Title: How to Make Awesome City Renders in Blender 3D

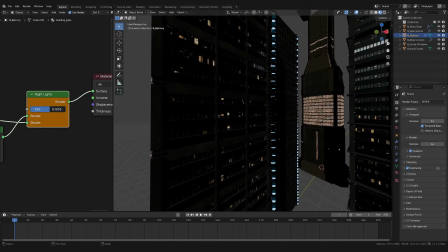I'm going to use these pre-made buildings from my building pack, which come with textures and even window lights for night scenes.
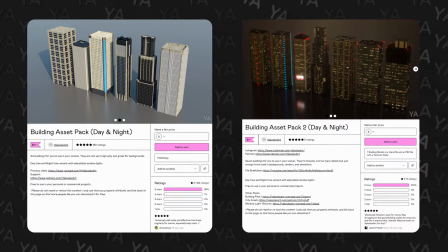You can get these on my Gumroad, or you can use your own building models. Again, links to everything down in the description below.
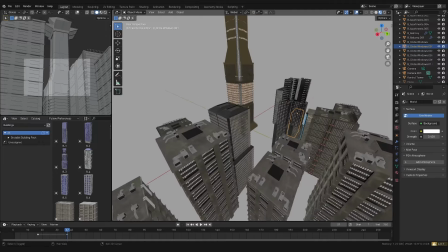So you can see I've already started to kind of flesh out some of the surrounding buildings.
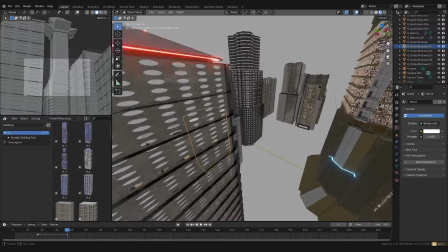Yeah, you can really tell if you look closely that it's really the same couple of buildings,
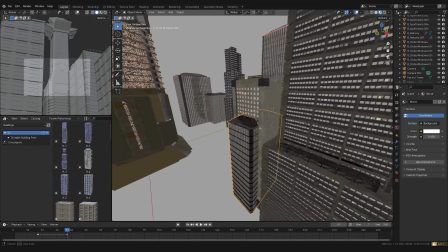but I'm just like getting some new silhouettes by kitbashing a couple of them or just like rotating them.
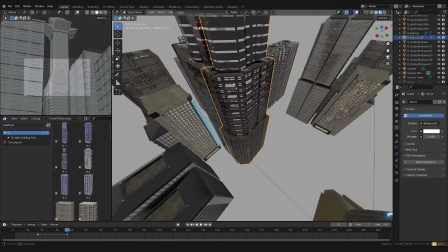Like this building is actually made up of two of the same buildings, just kind of joined at the corner.
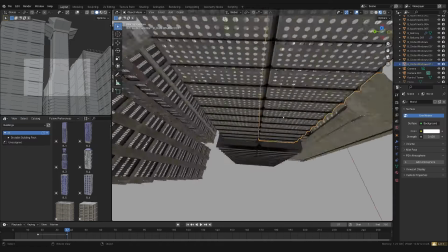So now it looks like a new building. This one, it's just four of the same buildings stacked on top of each other like boxes.
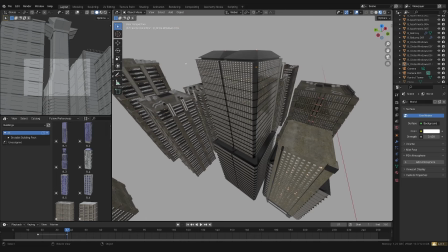But again, like even if I see just this corner, just this side, it looks a little bit different from if it was just that one building on its own.
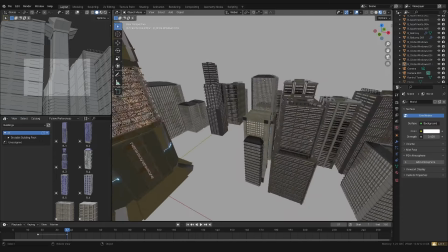And you can see that there's duplicates. There's this one is like kind of wide and blocky.
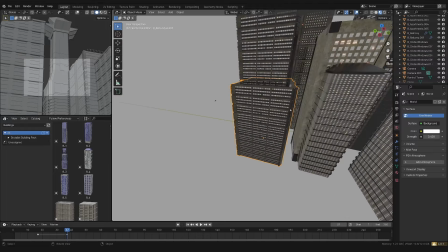These two are just like stacked on top of each other.
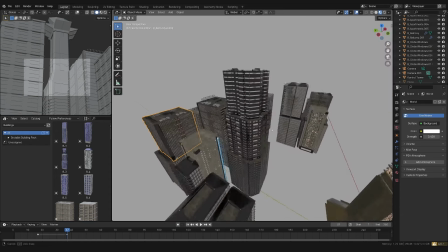So really just playing and having fun with the shapes and not focusing too much on whether it makes a ton of sense,
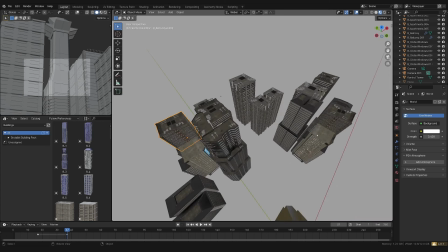just looking to fill out the camera angles that I'm looking for.
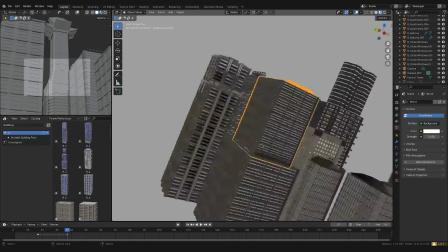And that's one of the other things I did is I played around with two angles that I like,
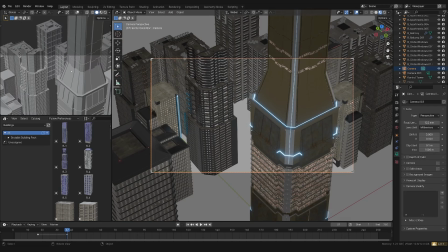is that this one is kind of from above, looking down and having our core focus building in the foreground here. And kind of what I said earlier about, so if I wanted to do this shot right here, I would put like a really bright light here, maybe like a party or there's a bunch of people here. And then everything else would be either in fog or just have like a bit of a
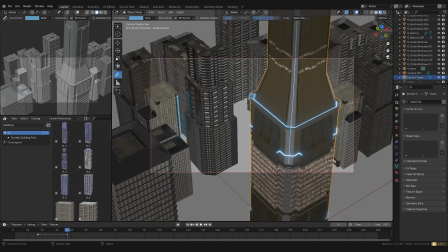darker value so that your eye isn't drawn really to anything else besides that balcony.
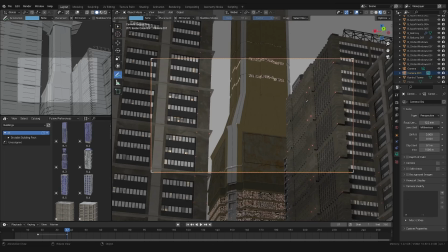If I do this angle, which is kind of an opposite angle, it's from below, it's looking up. And I really do like this shot too, because this building here is creating an arrow pointing this way towards this edge.
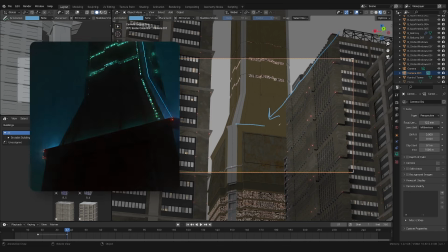And I know on the inside of this building, I have a bit of emission. So that's gonna be lighting up that edge there.
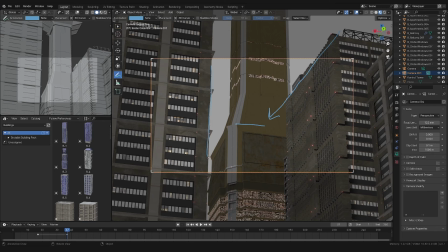I like that this building is really blocking off this whole side and there's really nothing for you to look at on this side. So this might be in shadow and this might be in shadow. And then there's just like light, there can be light right in the middle.
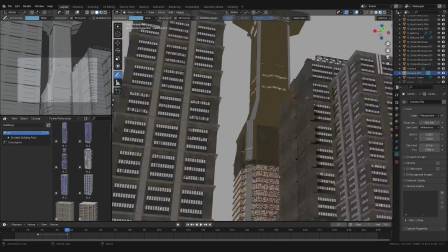So this is another way to kind of, once you start roughly blocking in your city,
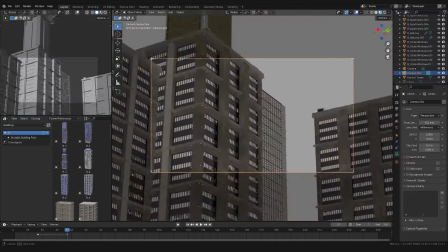you can start to play around with camera angles and see what you think kind of tells the story and makes the biggest impact for you.
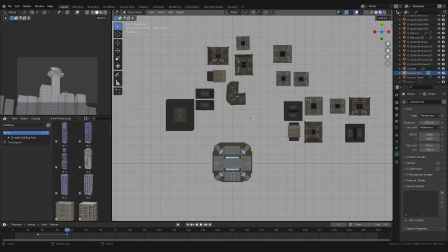The other thing to keep in mind, if we look straight down from the top, you can see that there is a bit of break that's happening between the clusters of buildings.
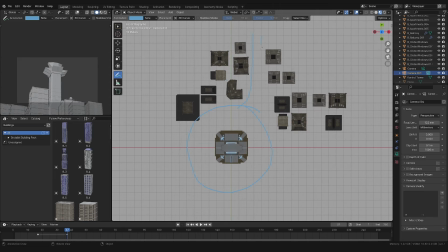I'm also thinking about where the pathways are for cars or for highways or other kinds of things like that.
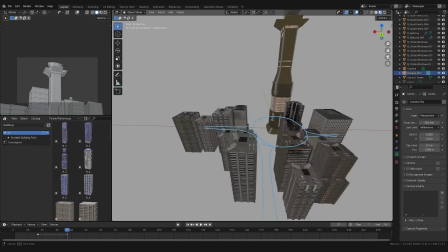The other thing that's gonna help is that once we start adding lights, we can place the lights in this space between the buildings.
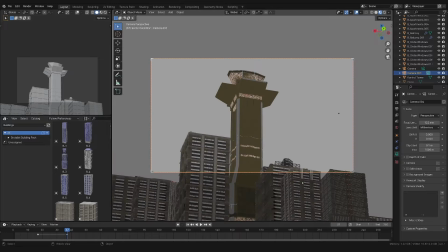And if we do the right composition, something like here, without showing the street,
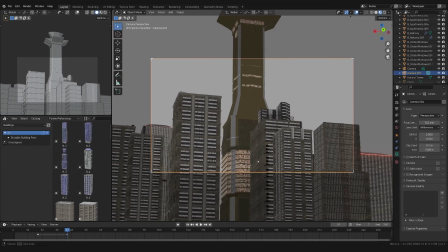we can have that uplighting shining on the buildings and it can apply busy street
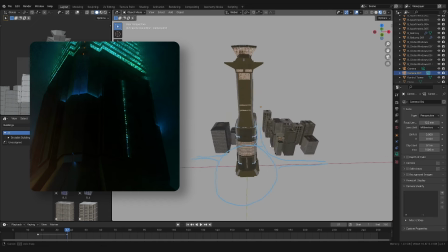activity or something else going on the street level without really showing it.
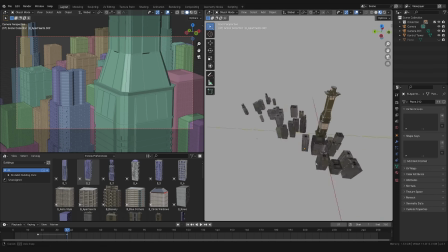So this is kind of where my city is looking at right now. And it looks a little bit stretched out. It looks a little bit scattered in one direction. And that's because I have two camera angles here.
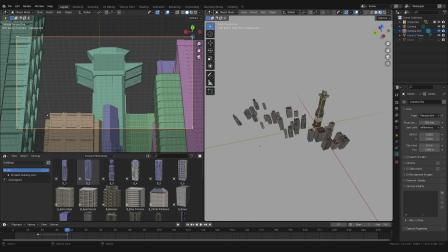I have this shot where the buildings, the smaller ones in the city are just like framing this one figuratively and literally, like all the other smaller buildings are there just to make the bigger building look good. So I really like this shot.
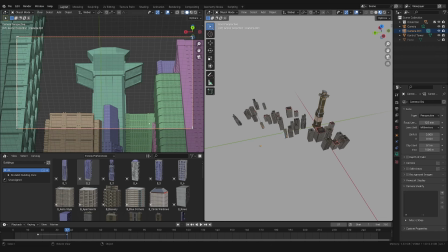It's like very straight on. And then you have all these side buildings creating these lines that kind of draw your eye towards the center.
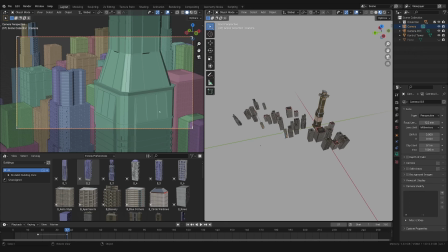And I like this shot because what I plan to do with the lighting and the fog, I want to try to add a thick layer of volume that's just below this part of the building. I'm like implying that for the residents that have access to this ledge, they can see over the fog and their vision isn't obscured and they kind of have cleaner air.
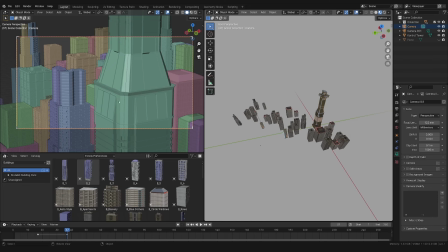So I think that'll look really cool and it will kind of say something about the city.
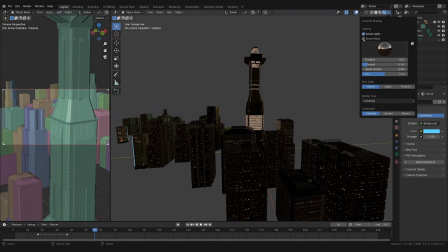Now that we have our landmark building with our less important buildings surrounding it, we can set up the lighting.
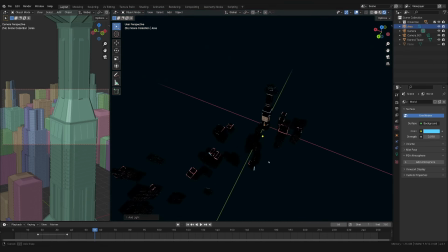As I mentioned earlier, we now know roughly where to put most of our lighting.
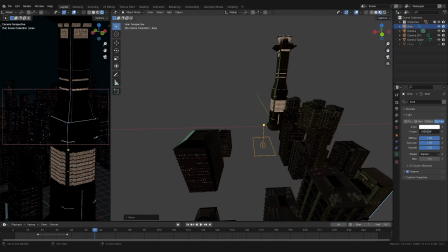So let's do that.